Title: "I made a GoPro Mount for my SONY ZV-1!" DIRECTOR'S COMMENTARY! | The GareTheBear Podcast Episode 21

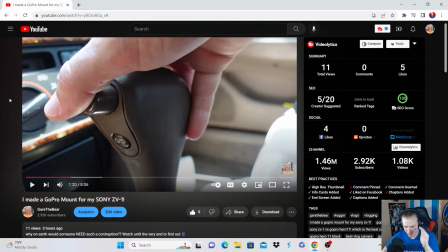(16:37)
Like, I'm trying to think. There was a lot of times in the edit I was like making these montages, and then afterwards I was like, oh man, and I just like started clapping. It's so awesome, dude. I love it whenever I can edit a video and then get super psyched about it while I'm editing it, because that just means it's gonna be a good video because I'm like excited about it while I'm making it.
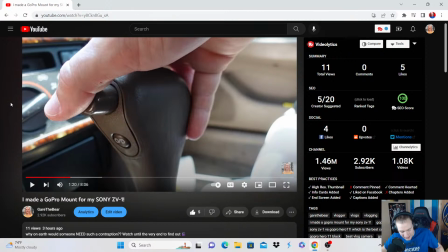(16:55)
Because if you're bored during the edit, like people that dread editing, they just don't like their videos. That's what it sounds like. I like how you foreshadowed a slight struggle. Yes, thank you, Brent, for saying that, because there's a lot of like, I'm like, I hope it is as easy as I think it's going to be.
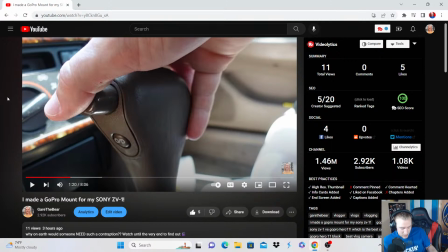(17:13)
And then later, I say something like, oh, this actually, it's whenever I'm trying to figure out if the screw and the GoPro mount are going to fit together, I was like, well, I figured that out. That is going to work. And in reality, it hits me. I'm like, well, actually, it didn't.
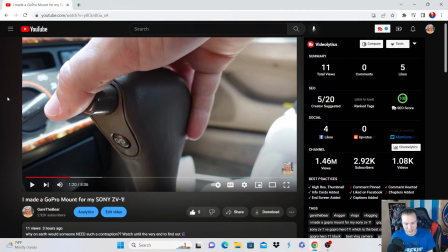(17:30)
Because I was looking at the footage and I was like, well, I actually didn't have the GoPro mount centered, so like it wasn't where it needed to be.
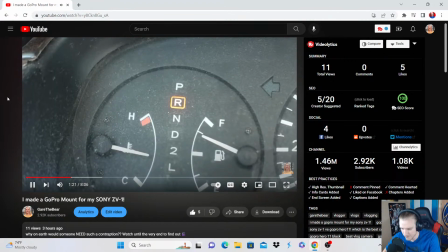(17:35)
But anyway, I love this montage.
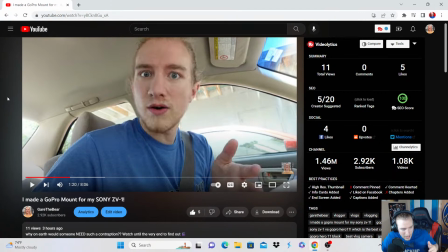(17:40)
Something about this montage that's important is that I didn't use any of the same, like, there was so much, like, this whole montage was made up of probably like 10-15 minutes worth of footage, and it all was, I reduced it down to where each cut is a different shot.
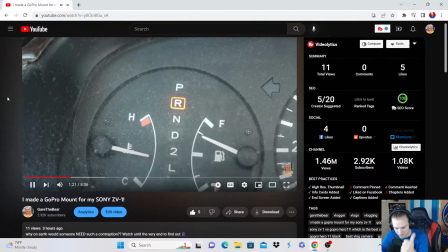(17:58)
So that keeps it re-engaging and keeps it interesting. Boom, bam, boom, bam, boom, bam, boom, bam.
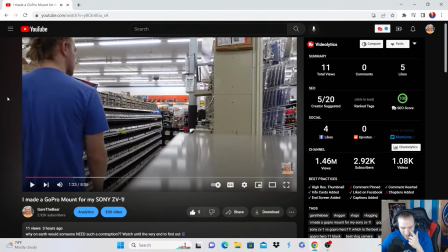(18:05)
And then this is, I'm going to let you watch it through and I'm going to go back and talk about it.
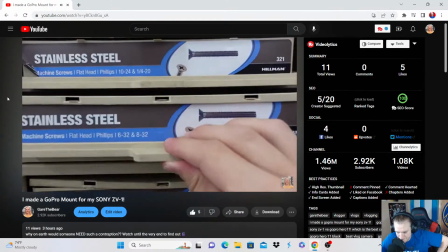(18:14) I need to find some screws that are the 1/4 inch size that fit into this camera.
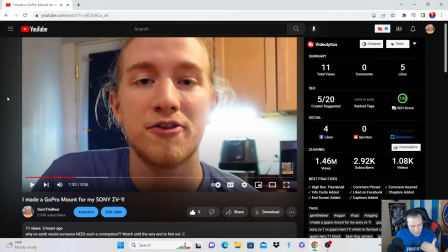(18:19)
And now Okay, so that, did you notice how my voice had some kind of audio effect on it? It had what's called a high pass, and so it sounds kind of like, I don't know how to describe it, but that's what it's called in my editor.
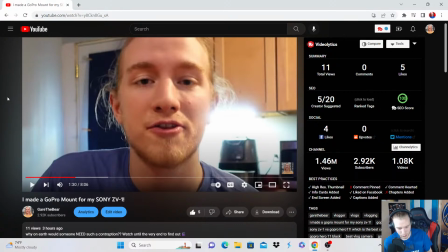(18:34)
It just sounds a little different, and there's a reason I did that. And there's a reason that I put it where I put it, and in the order that I like. It's all intentional, because so this section where I'm talking right here, I'm sitting in my kitchen, I'm talking.
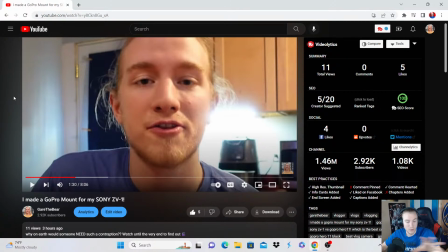(18:49)
That previous audio of me talking was part of this section of video. But I was intentionally, while I was recording, I was talking sort of past tense because I wanted to make sure that that montage had a little bit more context, because if you don't really,
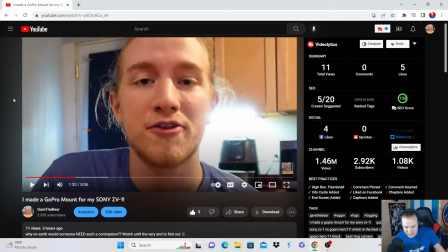(19:07)
it's harder to follow it if it doesn't have that little extra, in my opinion.
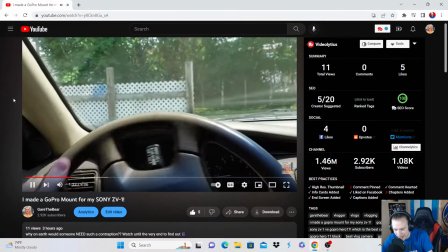(19:11)
So, it's going to be the reason I edited that audio in that way.
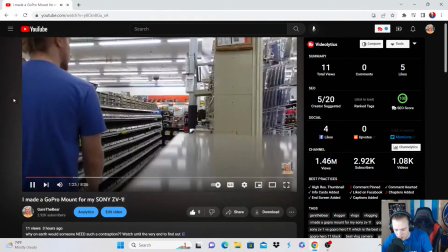(19:20)
So hold on. Okay. As soon as I come onto screen, this montage, this audio is like kind of sort of in the back channel of your head. So what this represents is me walking through the store thinking.
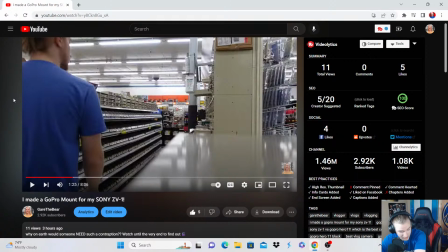(19:36)
It represents me thinking about, like, these words that I'm saying are my thoughts. That's why they're edited in a different way, to where it serves a different purpose. It's not like a direct me talking to you.
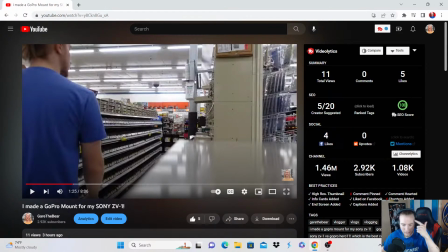(19:52)
It is me talking my inner dialogue. This is my inner dialogue right here.
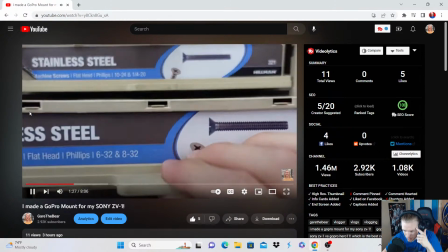(19:57) Need to find some screws that are.
And it's like I'm looking inquisitive too.
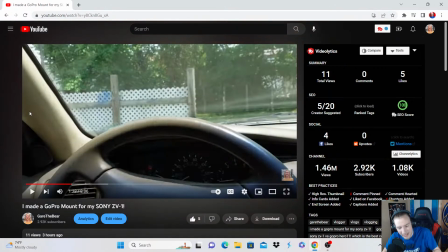(20:02)
I'm just sitting around. I'm like, I'm like trying to find the thing, and you can see that and you can hear that.
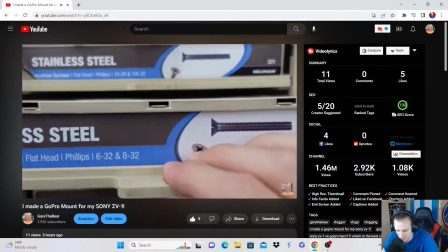(20:08) I need to find some screws that are the 1/4 inch size that fit into this camera.
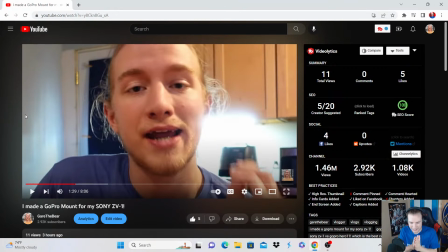(20:12)
And I obviously you can tell that I did that. So that whole little sequence, that like 5-second sequence, it's okay. I need to find this. Boom, boom, boom. I found it. So you're getting that quick little. Okay, this is what needs to happen. I'm looking around. I found it. You get a quick little satisfaction.
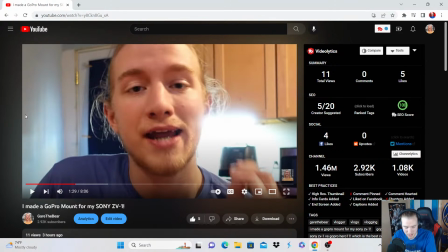(20:30)
Brent says it's the small things that really make these vlogs great. Thank you. And that's with any video. No matter if it's mine or somebody else's, it's the small parts that you don't really take, like you take for granted, the things you don't really think about, that a lot of care goes into, that it's what makes the videos good.
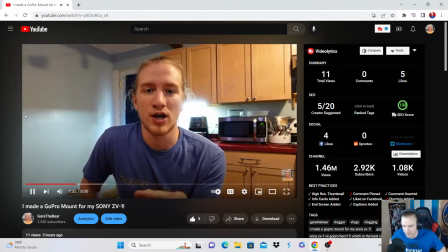(20:44) Now that I got the hardware that I need for this particular project, this GoPro mount, I need to cut the piece of wood.
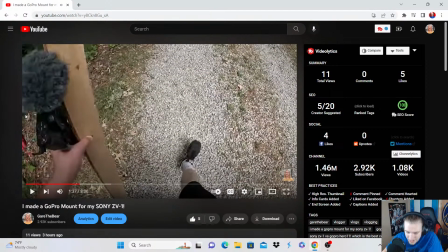(20:52)
I was thinking it was so much fun because I was talking about cutting. And then the whole time I'm like, haha, cut, like cutting the wood and / cutting in the edit.
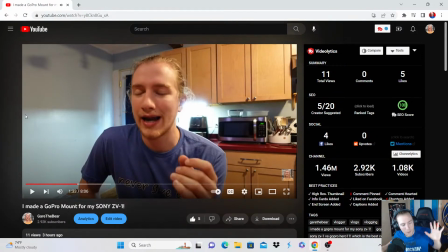(20:59)
Like it's all an editing pun.
GoPro mount.
I want to just watch the entirety of this wood cutting section. No pauses, no talking, just I want to enjoy it because I love this section of the thing.
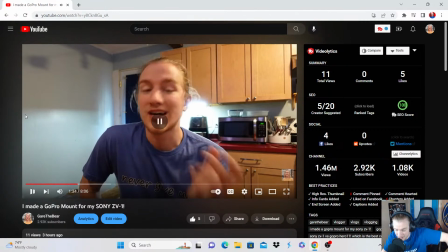(21:14)
This is such a fun part of the video. I need to. And it was fun to edit too. It's all fun to edit, but you know.
Cut the piece of wood.
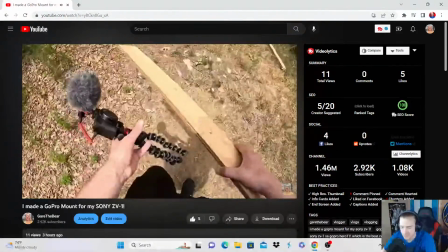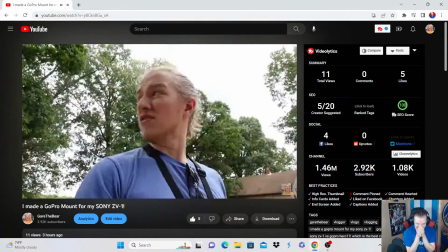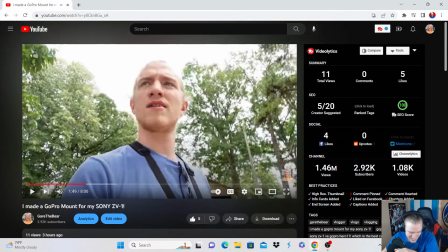(21:34)
Yes, sir. That was the part of the edit I was actually editing. I was like, oh my gosh, it's so perfect.
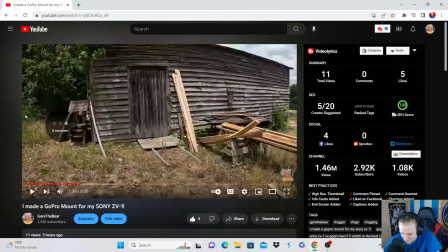(21:41)
So let me walk you through this part a little bit.
So, cut the piece of wood.
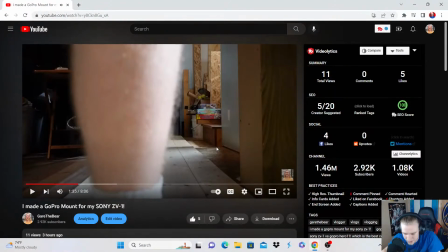(21:50)
This is all fairly.
Dang it!
So there's nothing really I want to say about this beginning section.
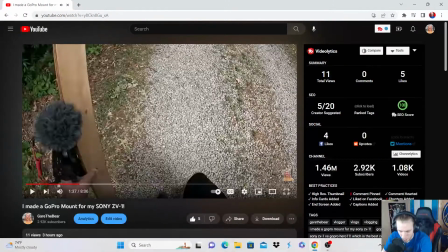(21:59)
This right here, the GoPro while I'm walking.
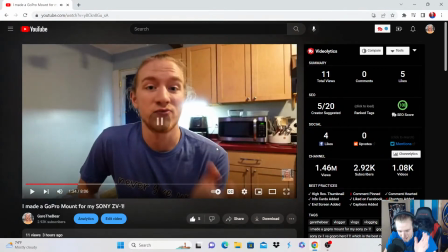(22:04)
Okay, there was a cut that you probably couldn't tell was there.
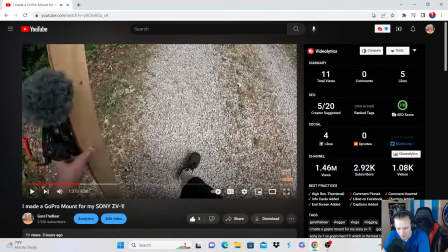(22:12)
Okay, watch this very carefully. When I've cut this, what I did was I lined up my steps to where, as I'm stepping, boom, the step cuts, boom, boom, the step cuts again.
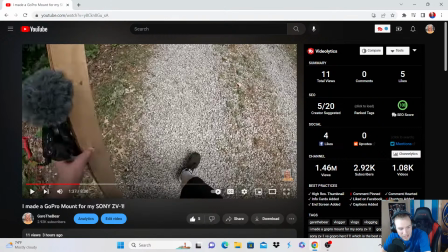(22:26)
So you're gonna see the ground behind my feet change, but my feet are in the same spots. So like it makes it a smooth. Like I'm progressing in my walking, but you can't tell because the background changes. So like it looks like I'm just walking smooth when in reality it's like 3 cuts. Oh shoot.
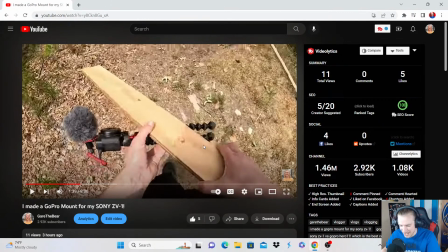(22:46)
Oh, that was so satisfying. It was so smooth. Look at that. And it only happened once because I just didn't really think about it beforehand.
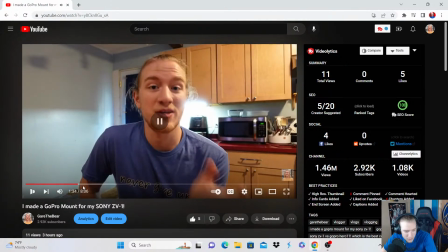(22:52)
But like, oh man. Cut the I want to watch that again. I want to rewatch that again.
Piece of wood.
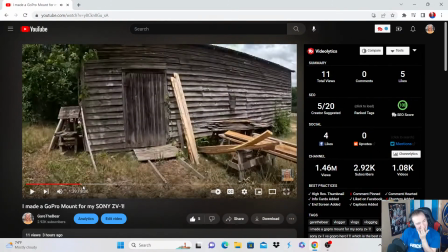(23:00)
Oh, bro. Oh. I love that so much. That is so dope. Cause it like the ground, it just changed, but I walk in the same. That's actually, isn't it, dude? That's so cool. Oh my gosh!
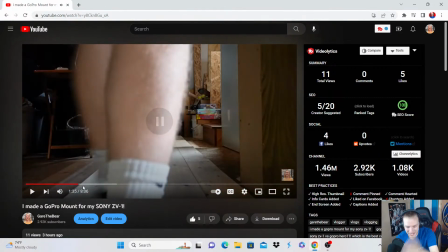(23:15)
I'm watching it again. I don't care.
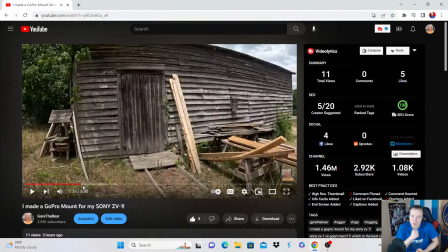(23:20)
I should have done it with the cut before that too. That way it was like boom, boom. It would, I think, help with the pacing a little bit, but that's hindsight.
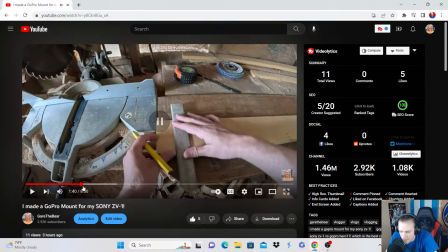(23:27)
It's 2020. Oh, that shot right there. This shot.
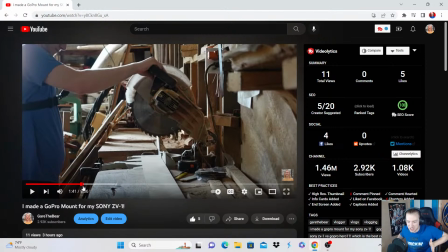(23:31)
I love this shot. I love it. You got the vanishing point, which is a beautiful thing, image composition. And then this whole thing, I want to describe this shot, the sawing sequence. So I have the GoPro on, as you can see. I have the GoPro on, and I'm shooting with the ZV-1 from down the bench.
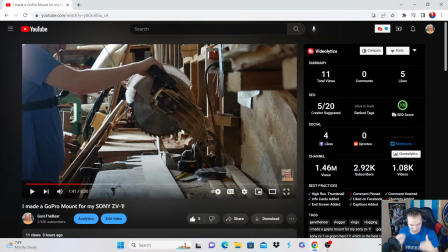(23:52)
The audio is all from the ZV-1, from the saw. The audio stays the same. But I lined up the footage with the GoPro, so that way the images sync up as well. So it's going to cut between the visuals, so you're getting context,
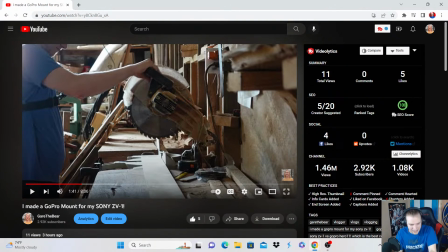(24:09)
and it's like it's keeping you engaged, whereas it's the same exact, like if I just left this shot in there, just boom, it'd be boring. But I have the ZV-1 and the GoPro shooting the exact same time, so I sync those up,
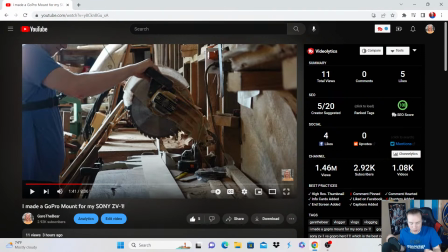(24:24)
and you cut back and forth, and then it almost creates suspense, because you cut back and forth, you're like, uh-oh. And it kind of like, it's one of those things where like you see it and you start to lean forward in your seat. And then the final cut is me chopping the wood.
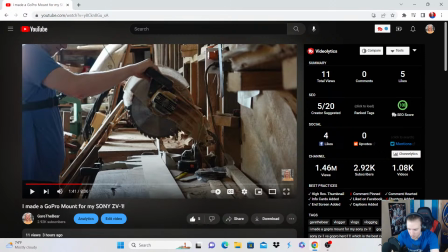(24:38)
So it cuts back and forth, and that whole little thing serves a purpose, and that's why it's so satisfying. That's why when I watch it back, I just freak out, because it's like, so good.